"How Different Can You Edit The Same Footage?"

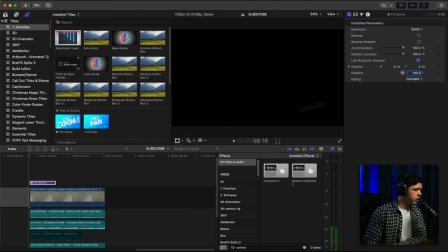(8:19)
Not too much though.
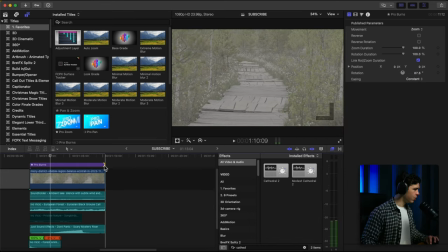(8:23)
Whoa, not that much. And what I want to do is I want it to stop. Maybe if I reverse it.
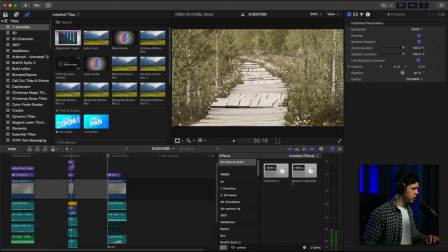(8:35)
Okay. And then we're going to color grade again.
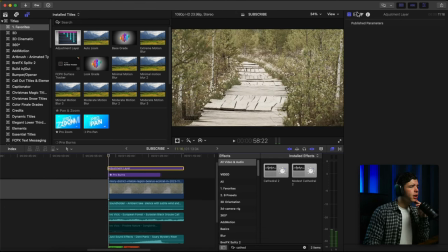(8:41)
Add some color grade over it. Same kind of style. There's not going to be a lot of saturation,
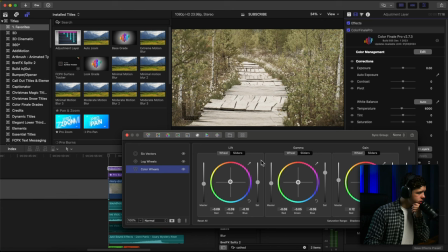(8:48)
but I believe we can make it a little bit more grungier, scarier. Okay.
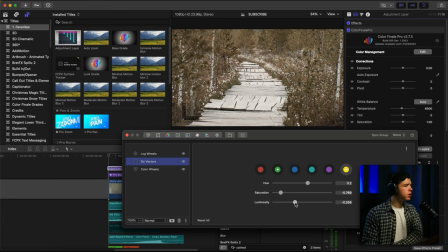(8:59)
So make this a lot darker and then saturation and everything else can be brought down. And that's looking a little too clean. You gotta make the whites look a little dirty.
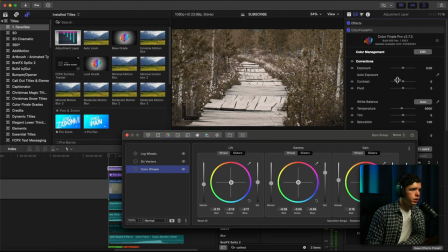(9:17)
Then again, make it really contrast. Bring out the color grade for this one.
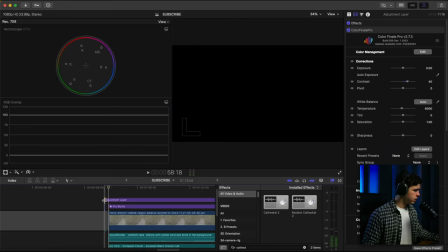(9:24)
All right, and then maybe add another adjustment layer with
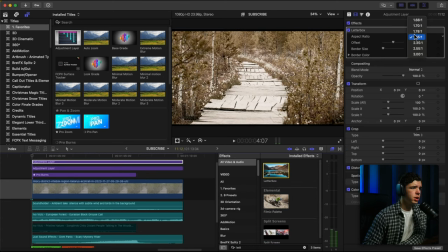(9:30)
a letterbox on top of it. something like that maybe.
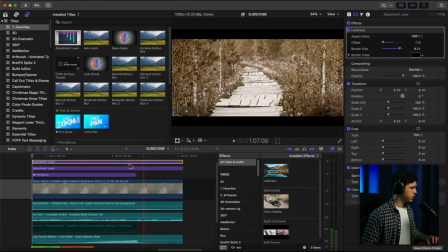(9:36)
Move up. Letterboxd.
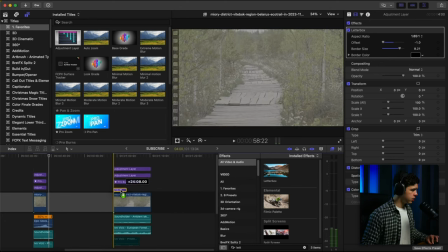(9:41)
Thinking about implementing the same handheld look to start here.
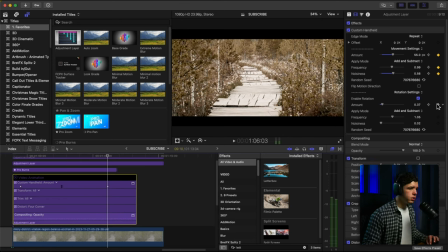(9:54)
But let me mess around with this. But less aggressive. I don't want it as aggressive. Actually, wait a minute.
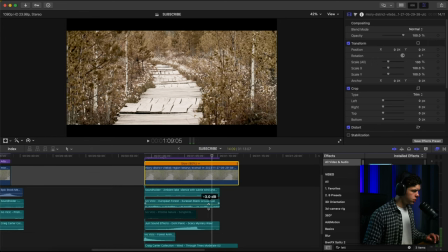(10:06)
I'll lower this a little bit more.
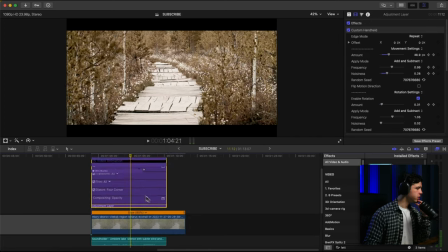(10:12)
I don't like that little jitter. I don't like the jittering it does. Oh, it's right there.
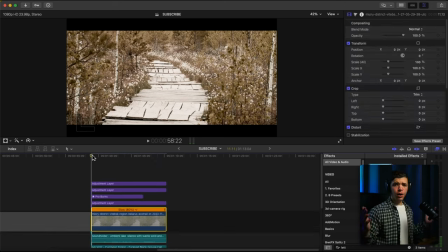(10:17)
That's what it is. Right there. Okay, that's a little bit better. All right. So now that's the scary version.
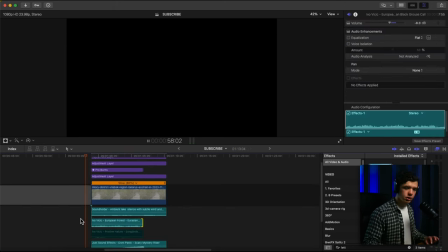(10:24)
All right, let's take a look.
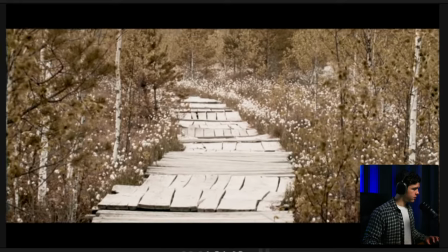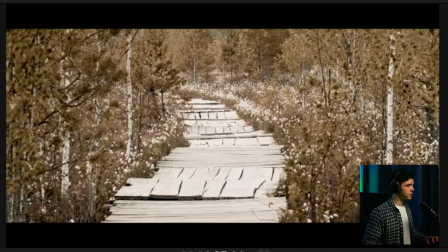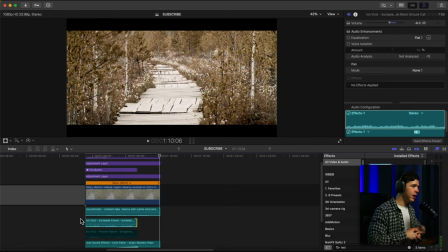(10:37)
And that would be the moment something would jump out and scare you extremely.
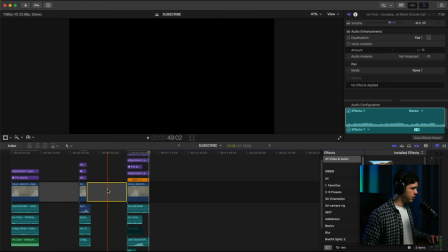(10:44)
And then the last and final version I'm going to make is one that is sad.
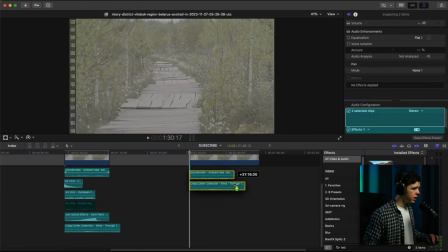(10:52)
A sad clip. So we're going to add the ambience here and we're going to use the
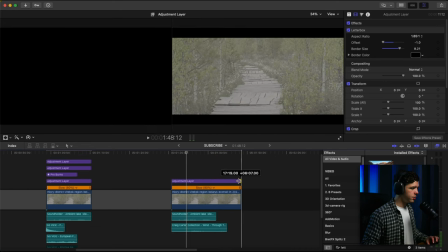(11:02)
letterbox from this one.
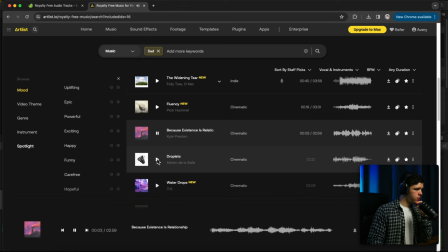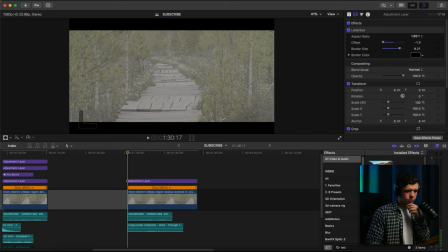(11:10)
All right, so we're going to use that. add this over a
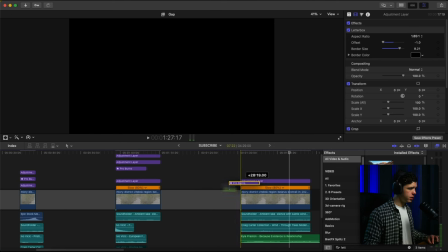(11:18)
bit less and then we're going to also add a zoom out as well here but just a
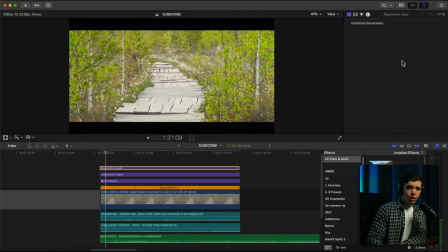(11:25)
normal subtle one then we're going to add another color grade that
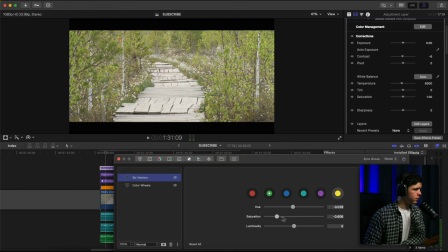(11:30)
is a lot less vibrant of course because This is supposed to be sad,
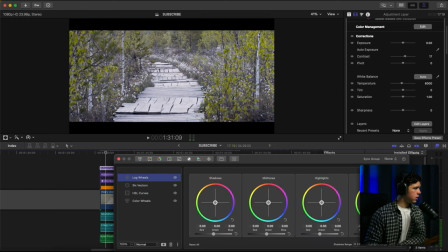(11:35)
a little bit darker, and add another color grade,
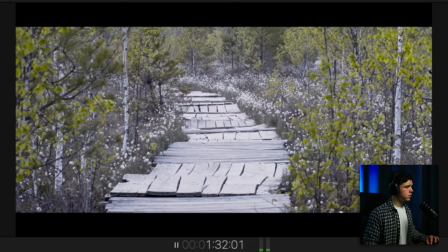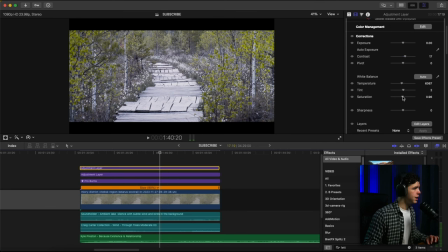(11:49)
less saturation.
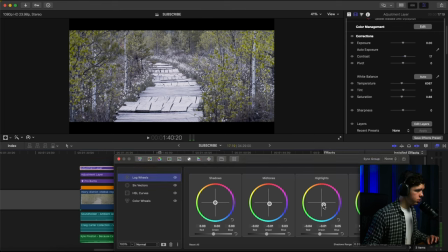(11:56)
Maybe a little bit less blue on the highlights going on there.
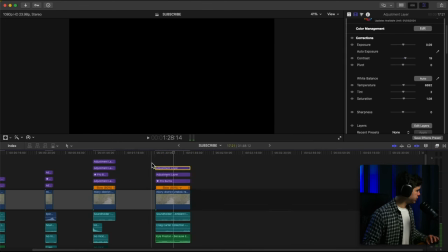(12:04)
All right, let's go ahead and look at it.